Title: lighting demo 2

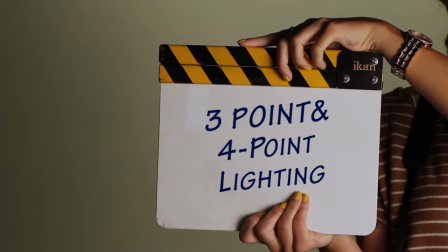4s
one hey what's up YouTube today we'll be learning about some fascinating techniques so if you want to learn more stay tuned three-point lighting is the standard
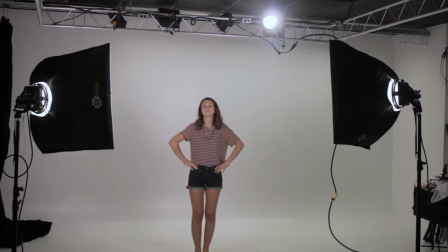14s
lighting technique used with interviews it has the power to transform and otherwise
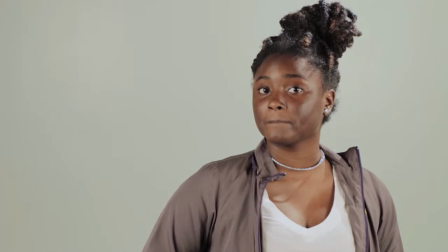19s
boring and flat image into a dynamic interesting image with a subject that pops
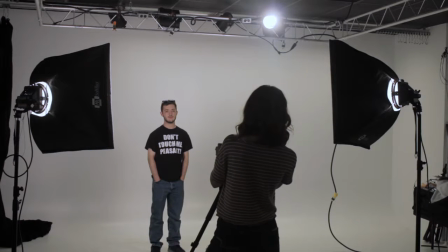24s
the goal of three-point lighting is to create the illusion of three-dimensional subject in a two-dimensional image
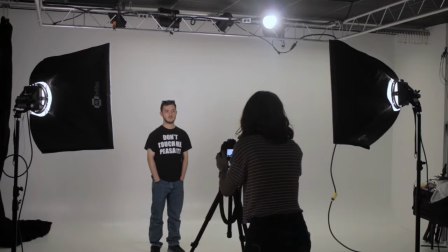31s
while you can create dimension a number of different ways three-point lighting is the lighting technique most commonly used.
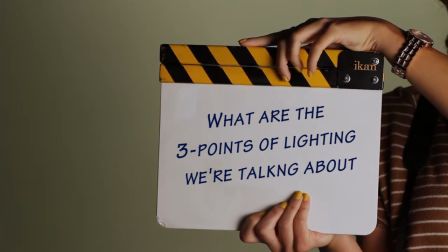38s
What are the three-point lighting we're talking about? The key light, the fill light, and the backlight.
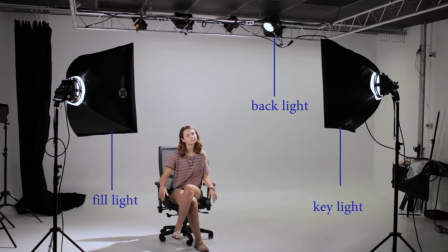45s
The key light is the main light used on your subject. The fill light is the purpose of this light is to fill in the shadows created by the key light preventing them from getting too dark. The backlight is used to separate the subject from the background.
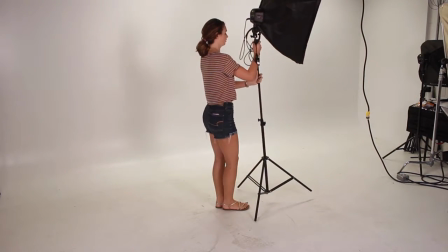63s
Typically you may want to place the key light first because it's the main one and you use the rest of the lights to support the key light.
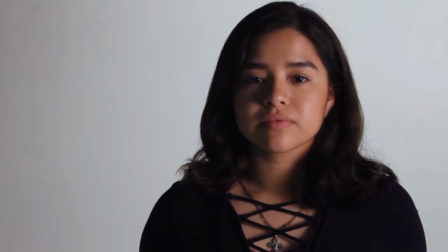70s
The purpose of this key light is to put the light on the subject.
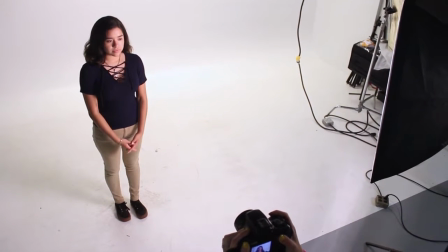74s
You can place it anywhere you want but a common placement is about 45 degrees to either side of the camera.
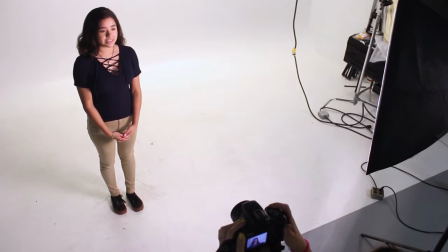80s Pretend like you're doing something. Me? No. Sierra.
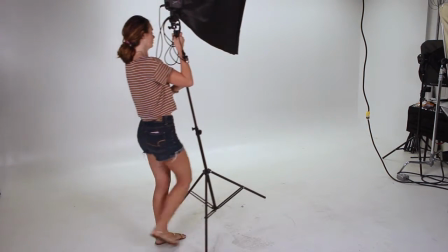85s
Which side of the camera should you place it on depends on the look you are going for.
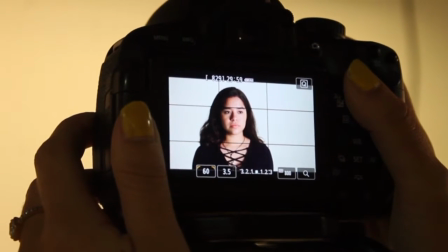90s
To create a standard...
Marcella, you need to look between the light and the subject is facing in the frame.
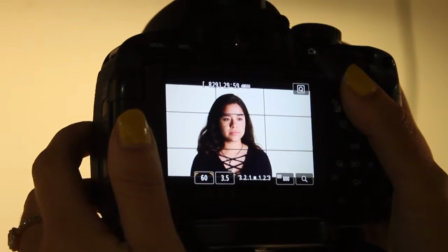95s
Put the key light on the subject of the camera.
That's good enough. Standby.
You can get as creative as you want with this.
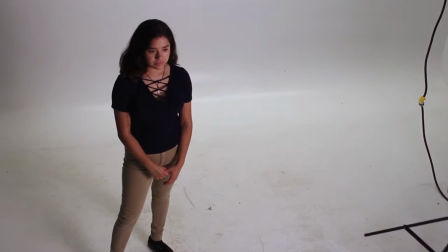103s
Try placing the key light at different angles and elevations.
This is action.
You can put the key light off to the side of the subject, nearly straight on...
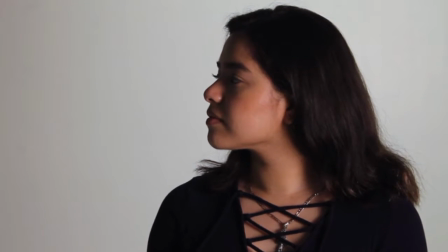111s Standby. Three, two, one.
This is called side lighting.
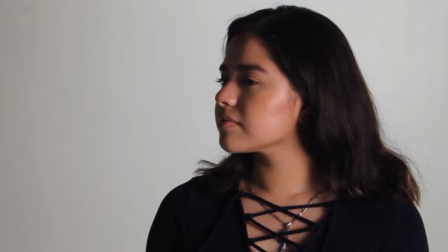116s Action.
Because, well, they're lit from the side.
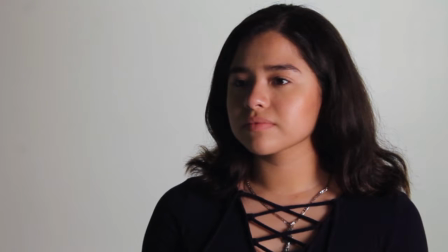119s
If you're shooting a film, you might use side lighting to symbolically represent the conflict the character is feeling.
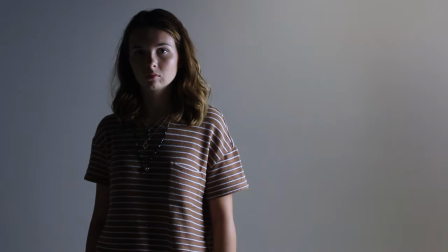127s
You could also try placing the few light at a high elevation, angled higher above your subject's head, but pointing down toward your subject.
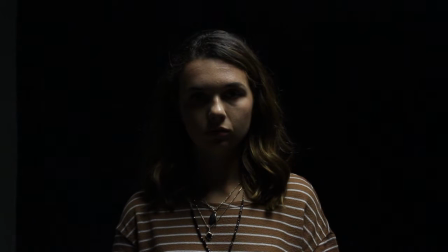136s
This placement would create deep shadows in your eye sockets, but it usually is undesirable look. But if you are trying to make the subject look sinister for some reason, you might like this technique.
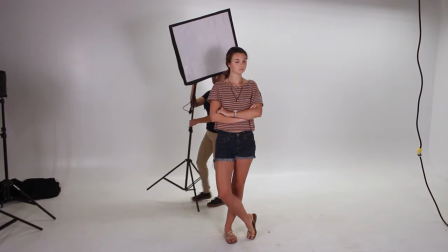150s
Another frequent placement for a key light is behind the subject. This places the entire subject in shadow, which we commonly call a silhouette.
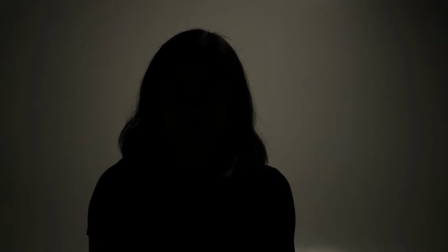159s
You can intentionally use this look to create a dramatic image to keep the subject anonymous, or to de-emphasize the subject for whatever reason. Finally, another common placement, and the most boring, is right in front of the subject.
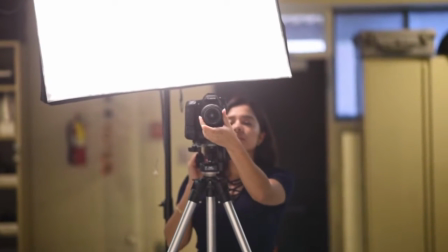174s
This light might be directly above the camera, pointing toward the subject. This is called flat video lighting.
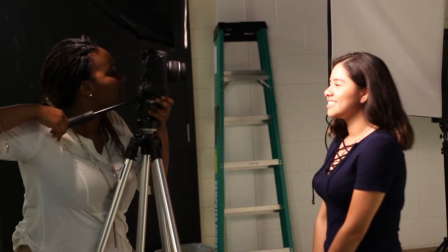181s
It appears to widen the face, fills in shadows, caused by wrinkles, and is the least dramatic style of lighting.
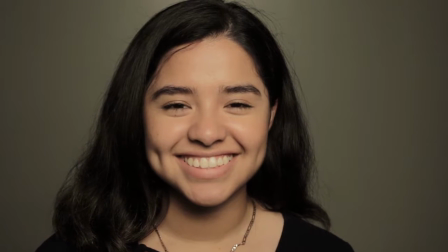189s
This kind of lighting is sometimes called glamour lighting, because on models it can enhance the look of their face.
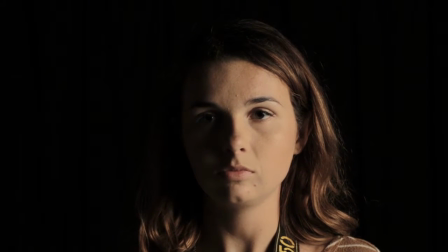195s
When you turn on the key light and nothing else, you might find the overall look of the image is too dramatic in high contrast.
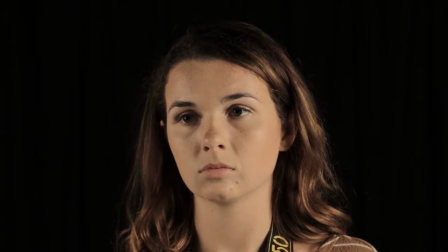205s
There might be too many deep shadows. That's where the fill light comes in. The purpose of the fill light is simply to fill in the shadows caused by the key light.
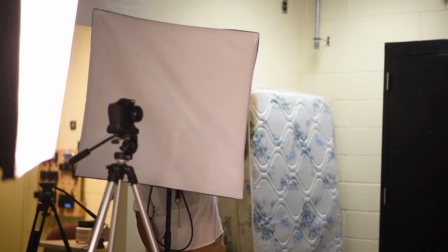214s
Place the fill light on the opposite side of the camera from the key light.
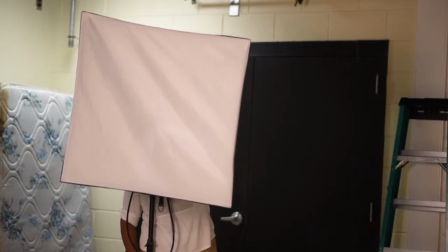218s
One thing to be cautious about, the fill light should not create a second shadow.
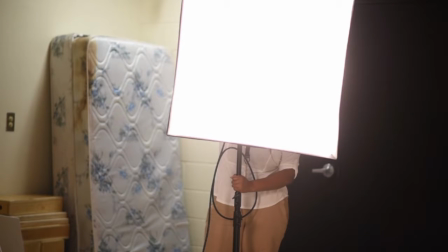223s
If you see two shadows, that means the fill light is too powerful and needs to be reduced.
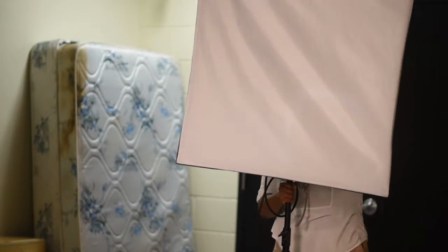229s
You can reduce the light a number of different ways. Some lights can be dimmed,
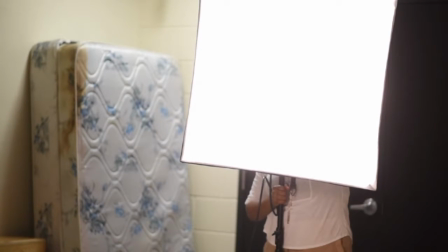234s
but it's more common that you need to either move the light further from the subject or put scrims or diffusion material over the subject.
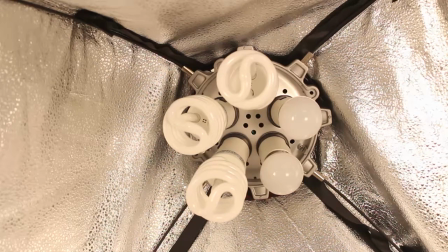242s
You can also remove some bulbs or change the bulb to a less powerful one.
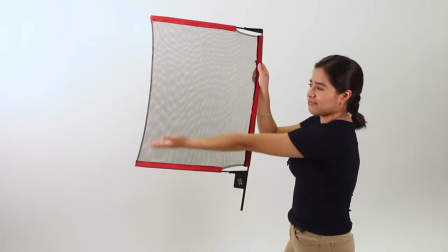248s
Scrims are designed to reduce the light without softening it. They basically look like a net made out of metal.
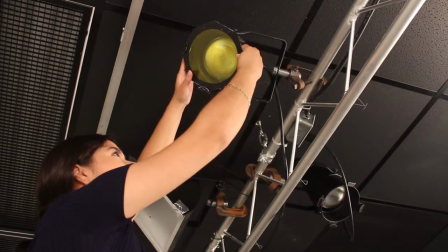255s
You can also use neutral density gels to reduce light.
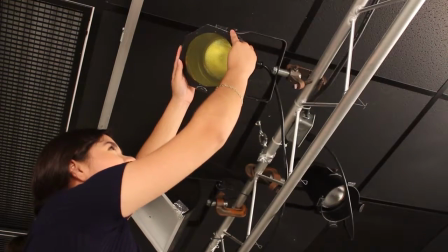258s
These gels are semi-transparent gray sheets that you can put over the light to reduce the light without changing its color.
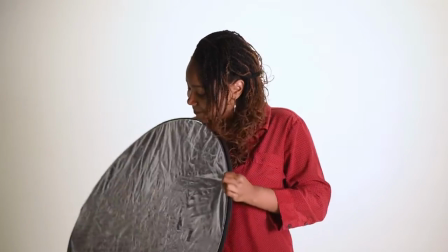266s Cut in, three, two, one.
You don't have to use a separate light as a fill light. You can simply use something that reflects light and key light.
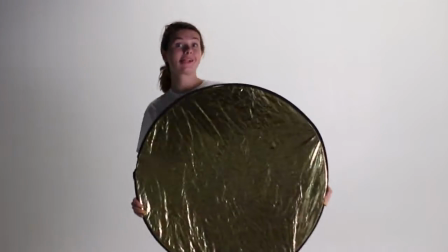273s Bring it down here.
It bounces the light back towards the subject and into the shadows.
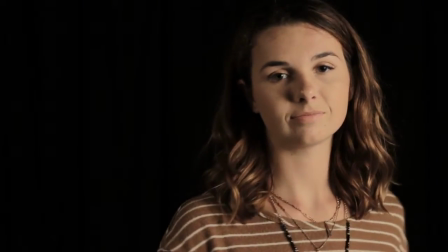278s
This reduces the shadow's darkness and creates the same effect as a fill light.
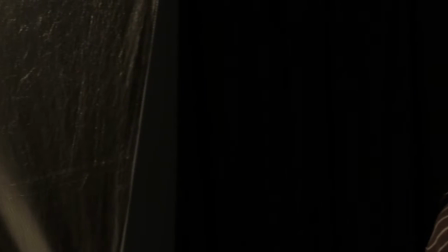283s
Common tools for this are reflectors and white foam core boards, but really you could use any reflective material as a fill light.
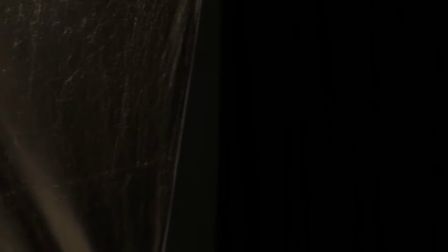292s
Just want to make sure that it doesn't introduce any color into the shadow and it doesn't reflect too much light.
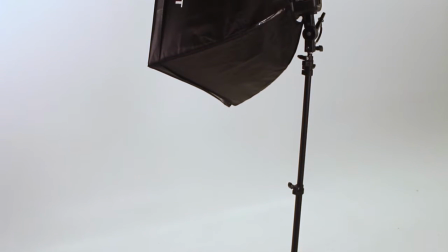299s
It's hard to go wrong with a fill light. Use it to fill in the shadows a little or a lot depending on the look you are going for.
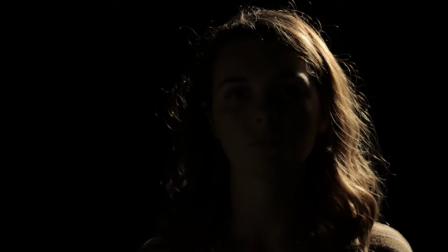305s
Last in our lineup is the backlight. Backlights, you got to love the glowing rim they create around the hair and shoulders of the subject.
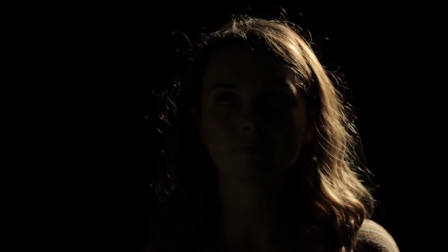315s
Many argue against using them because in real life, people don't walk around with glowing halo around their heads and shoulders.
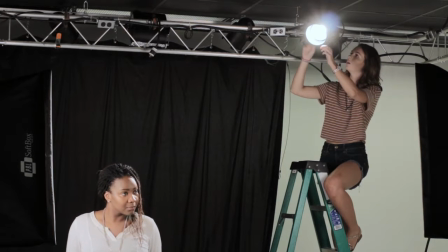323s
To create a backlight, put a light behind your subject using a suspended above their head and
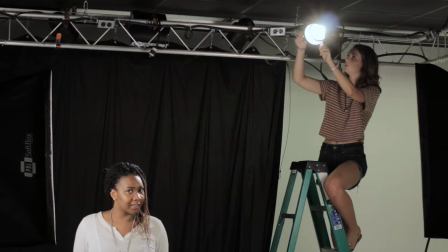329s
behind them so it points about 45 degrees down toward their hair and back.
Three, two, one.
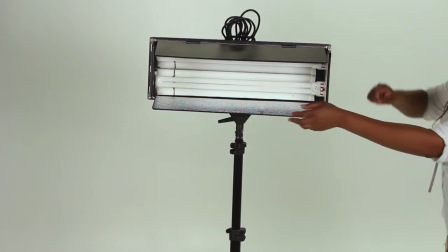335s
Using barn doors on this light can be extremely helpful,
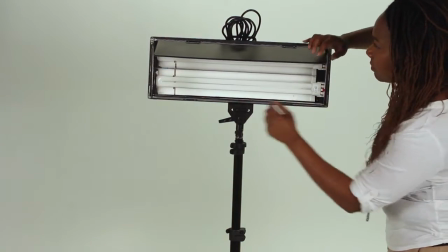339s
so you can control the direction of the light and prevent it from accidentally spraying light in the camera lens.
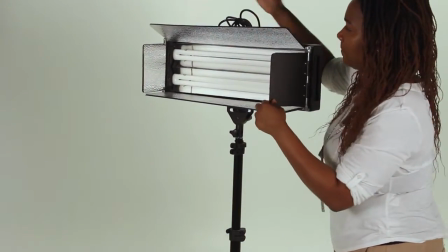345s
The only place you want this light is on the head, neck, and shoulders of the sofa.
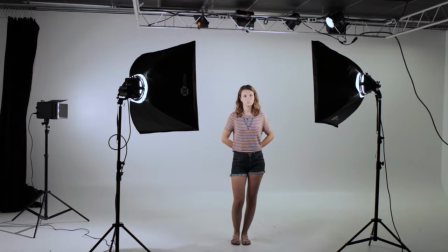350s Perfect. Two, one.
Four-point lighting is at the root of most lighting setups for digital video or motion film. 3-point lighting is often discussed, especially as it relates to video interview setups, and is a very common way of presenting lights.
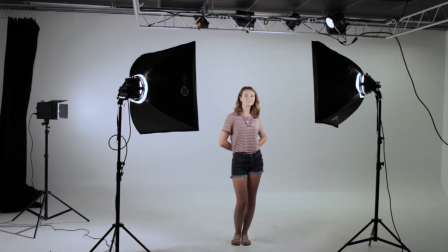368s
And in a sense, 4-point lighting stems from similar principles.
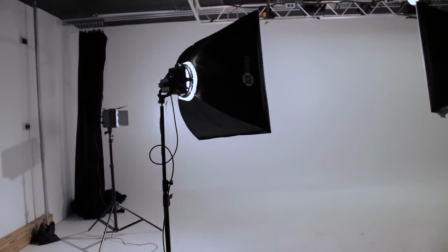374s
Though the names can be semantics, 4-point lighting is often considered to have slightly different purposes than 3-point lighting,
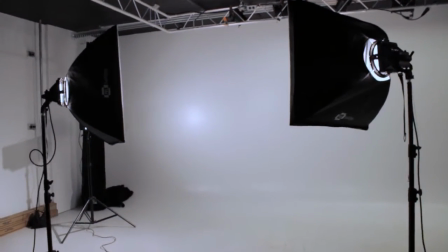381s
and the exact positions and realities of the light you do use may be somewhat different.
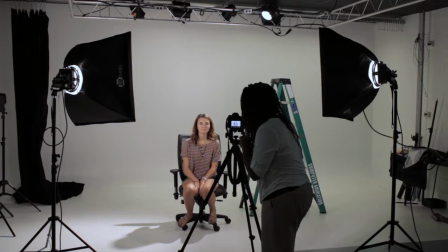388s
What four-point lighting and three-point lighting share in common is their basic lighting triangle. All three of them will employ a main light source called the key. The opposing light that also comes from the front will be the fill. Four-point lighting will be a little looser with this,
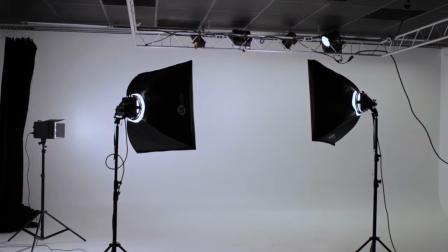406s
mainly because four-point lighting is more responsive to the needs of dramatic narrative scenes.
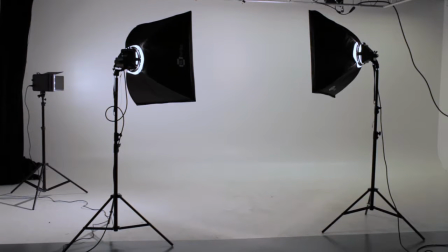414s
Both three-point lighting and four-point lighting will employ a backlight to hit the subject's head.
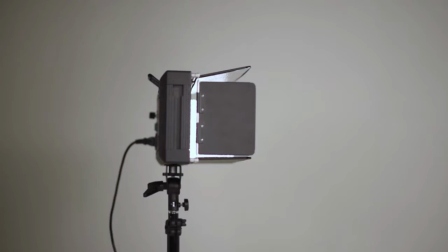421s
The main light that differentiates a proper four-point lighting setup and a three-point lighting setup is the background light. The background light is intended to give depth to the image by putting some mixture of light and shadow on the wall behind the subject or subjects.
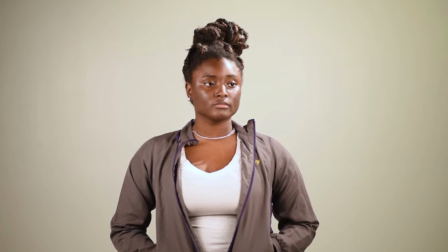439s
making sure that there are several feet between the subject and the wall.
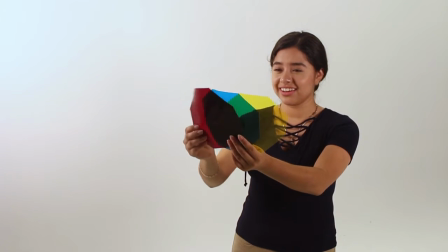445s
Give the light that you are using an intermediary to alter the room.
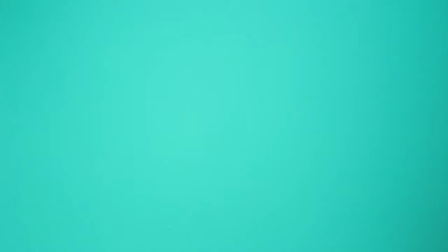450s
A conventional use of this process is to have the background light from the four-point lighting center so
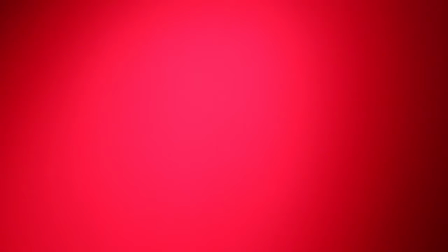456s
that a graphic of the window pane will be blasted onto the wall behind the subject.
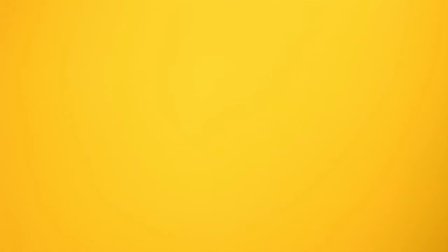465s
You can also try to use different nets, gels, or scrims to alter the background.
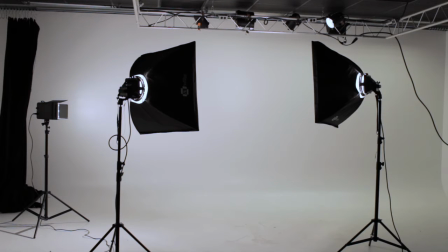472s
Four-point lighting essentially sets up a square approach, yet it tries to remain free and responsive to movement and changes. Four-point lighting is supposed to be the practical basis for most narrative film lighting, so you have the option to change it.
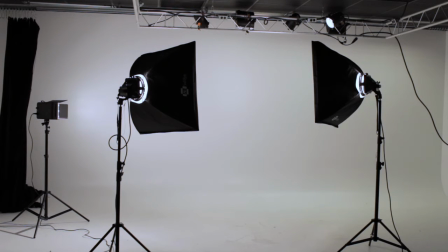488s
There is no set rule for how four-point lighting must be set up,
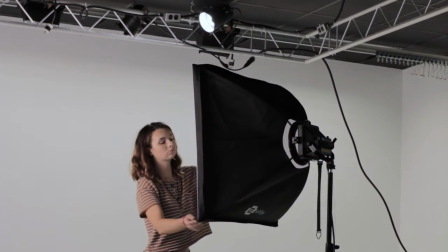492s
so you are going to have to adjust and readjust until you find what fits.